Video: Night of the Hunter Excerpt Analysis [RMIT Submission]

Arguably the most effective example of low-key lighting is seen here, as Powell is silhouetted against the night sky, shot from a medium-low camera angle.
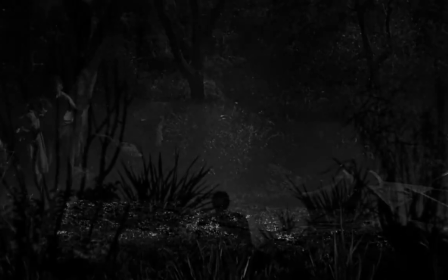250s
The cinematography here makes Powell's appearance terrifying, and Powell's all-black,
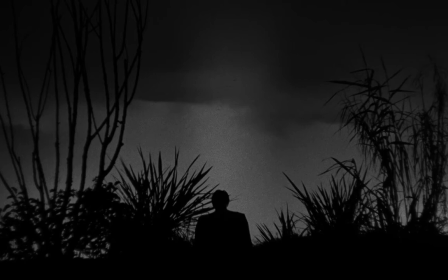254s
featureless figure is perhaps the best evidence of film noir influence within Night of the Hunter.
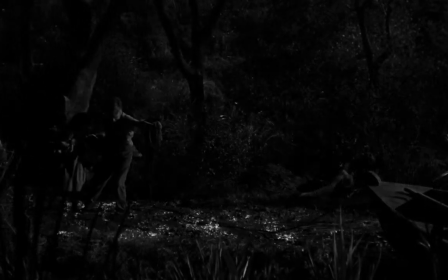259s
Commenting on the film's use of shadows, Jared Zimmerlein writes, Laughton's poised direction and the deep-shadowed frames of cinematographer Stanley Cortez create a
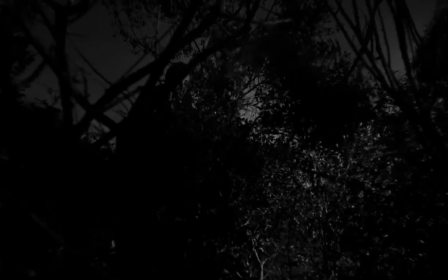268s
narrative realm that ventures from any general sense of realism without straying too far toward the fantastic.
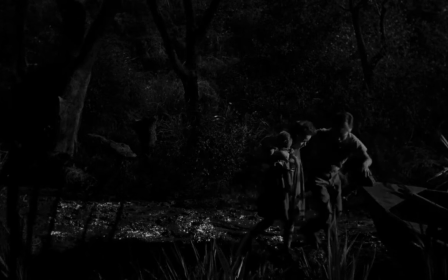274s
Stanley Cortez and editor Robert Golden's approach to shot duration also sets Night of the Hunter apart from many films,
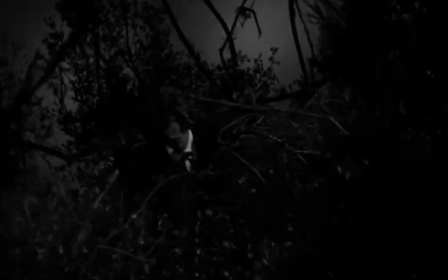281s
as shots last longer on average than a typical feature film shot duration.
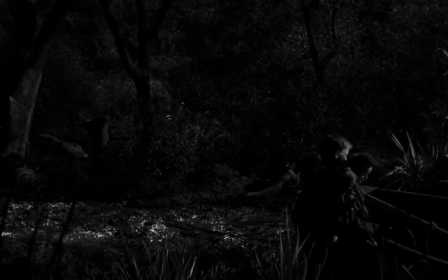286s
Most shots rest for around 5 to 8 seconds, with the shortest shots being reserved for moments of tense action,
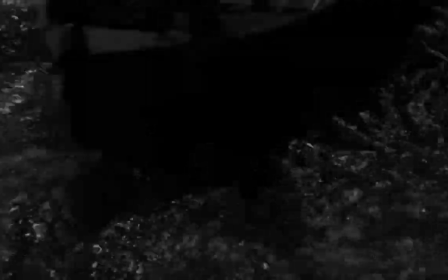292s
such as this 2-second shot as antagonist Reverend Harry Powell flails in the river.
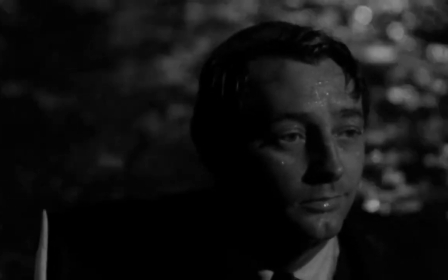296s
This slower and more methodical approach to shot sequencing allows the scene to breathe and for the viewer to appreciate the rich imagery provided in each shot.
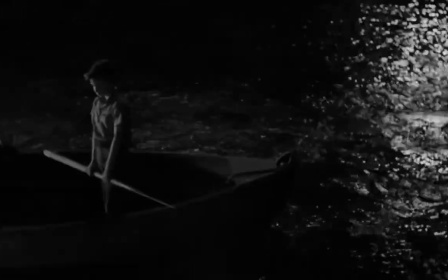306s
Establishing shots benefit greatly from this attention to detail,
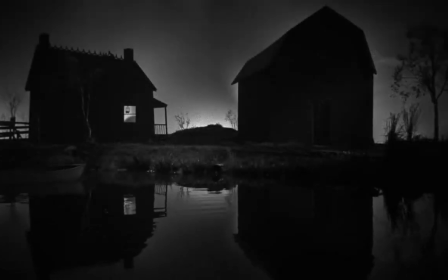309s
with the longest shot within the extract being 40 seconds in duration, as the children pull up to the barn in the skiff. This shot allows the non-diegetic soundtrack lullaby, named Hush Little One Hush, to play out in a moment of calm as the children have found a place of temporary refuge.
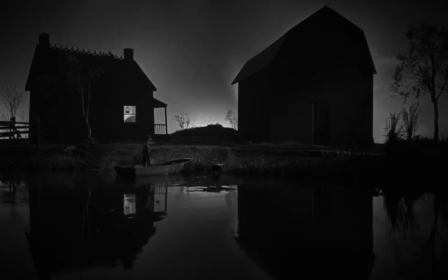325s
The camera stays still, observing the quiet scene from a long distance. While most shots are static, mobile framing is used 4 times within the extract.
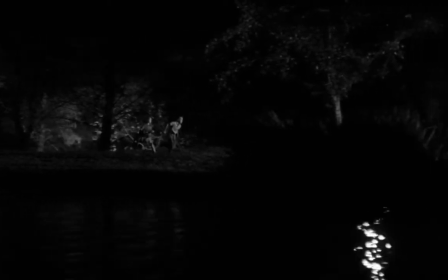334s
2 panning shots are used as the children are running along the riverbank to the skiff, and later as they're floating in said skiff alongside a barn.
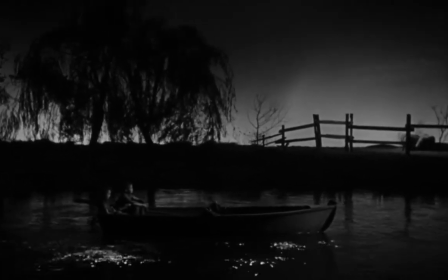341s
There are also 2 uses of high camera angle helicopter shots, an extreme long shot as the children's skiff pulls up downriver,
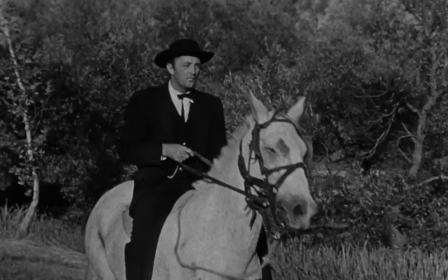348s
and another as Powell is revealed to be travelling on horseback he got hold of by knifing his previous owner.
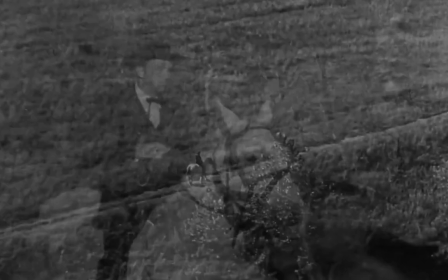354s
These dynamic shots give the film a sense of visual variety, and the shot of Powell in particular exudes a strong sense of foreboding as the lens zooms
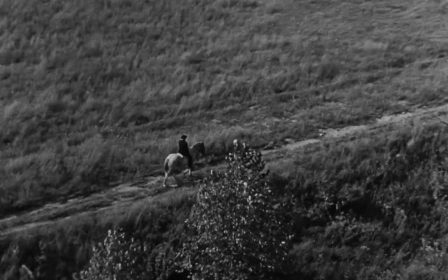362s
into the subject and the music builds to a non-diegetic heavy brass soundtrack.
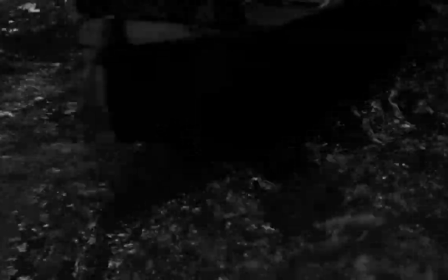366s
While shot distance within this extract never goes beyond the medium close-up range when focusing on human characters,
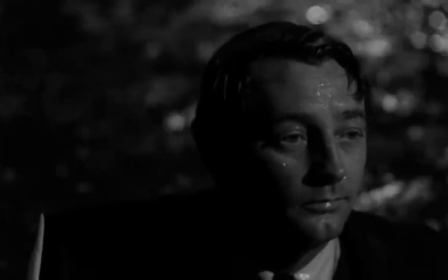372s
except for this one shot of Powell, close-up shots can be seen of animals just over 6 minutes into the extract.
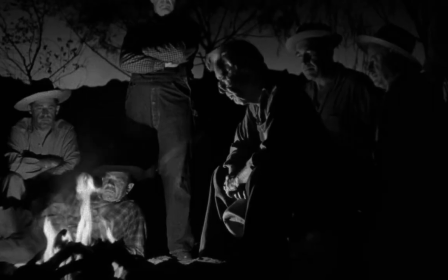378s
As the scene transitions from Powell speaking on the ills of children to John and Pearl floating downriver,
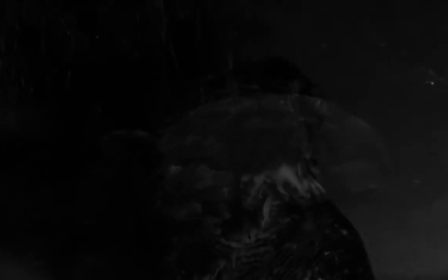383s
a close-up of an owl, a predator species, crossfades to a close-up of a turtle, an animal associated with innocence,
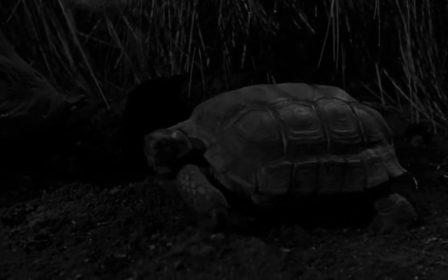390s
making yet another metaphor of the predator-prey relationship between Powell and the children.
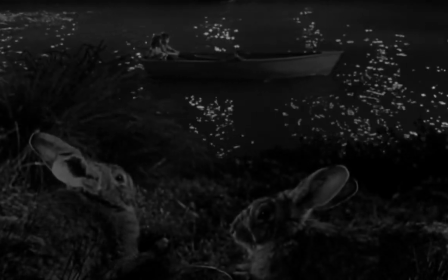394s
Rabbits are shown next, and this scene is reincorporated later into the film as an owl preys upon a rabbit,
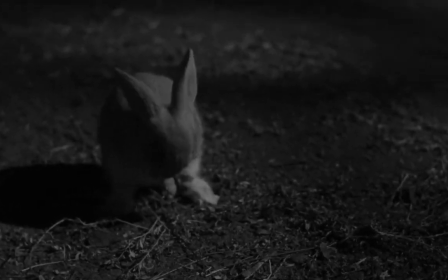400s
following which figurative guardian angel character Rachel Cooper muses, "It's a hard world for the little things."
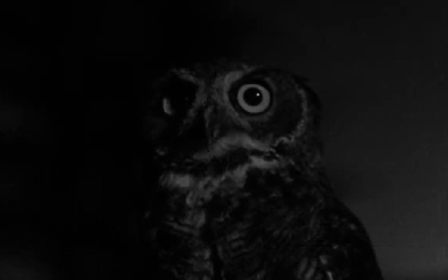406s
The owl is also filmed at a medium-low camera angle, looking up at the owl, which is commonly associated with making the figure look dominant and imposing, which is appropriate given the metaphor.
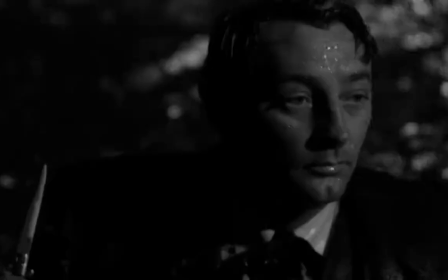416s
Lastly, there are a few other key instances of camera angle to discuss before moving on to mise-en-scène.
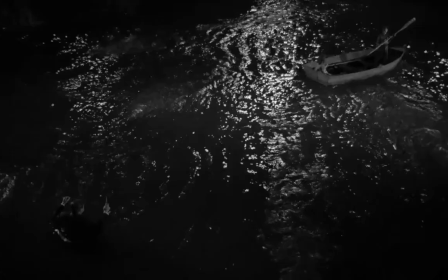422s
This famous shot of the children escaping Powell as he screams and brandishes his knife is iconic for good reason, with the high camera angle being one of them. The previous shots during the chase were faster and filmed at medium camera angles, this shot being slightly longer at 5 seconds.
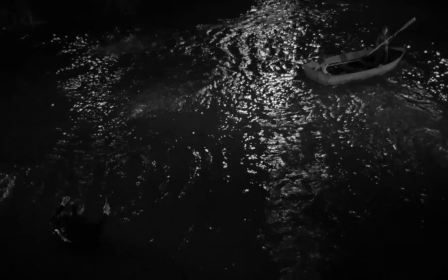438s
Along with the tailing off with the soundtrack allows the audience to detach themselves and calm down from the tension. The high camera angle also allows us to understand the spatial difference between Powell and the children, and realize that they are safe.
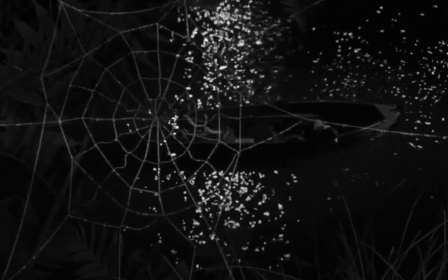452s
High camera angles are used again during the Pretty Fly lullaby scene, reminding the audience that although yes, the children are safe, they are still small and vulnerable.
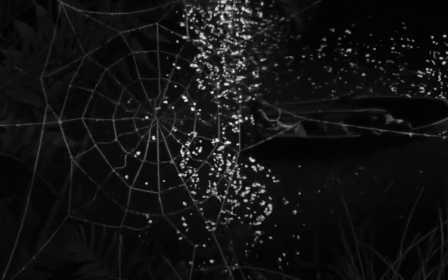461s
And now, let's move on to mise-en-scène.
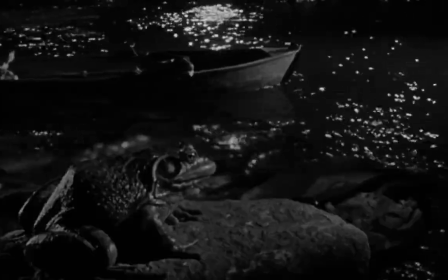464s
As mentioned earlier with the example of the owl and the turtle and rabbits, imagery is a highly emphasised part of Night of the Hunter's overall mise-en-scène.
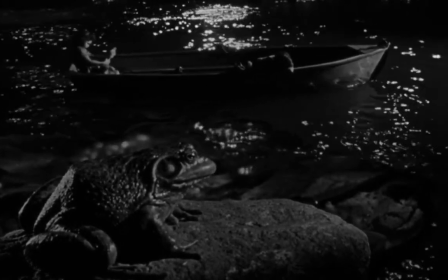471s
This can also be seen as the children float downriver in the skiff underneath the weave of a spiderweb.
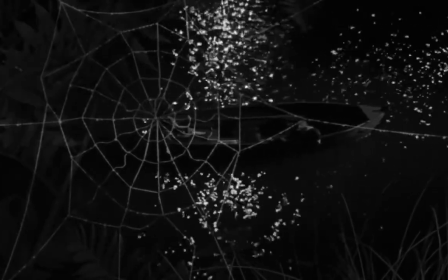477s
Positioned in the top left of the frame, the direction from which Powell was previously chasing them,
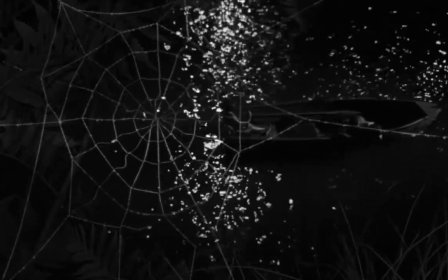482s
the spiderweb acts as a reminder of the peril the children face should they be tracked down by the hunter.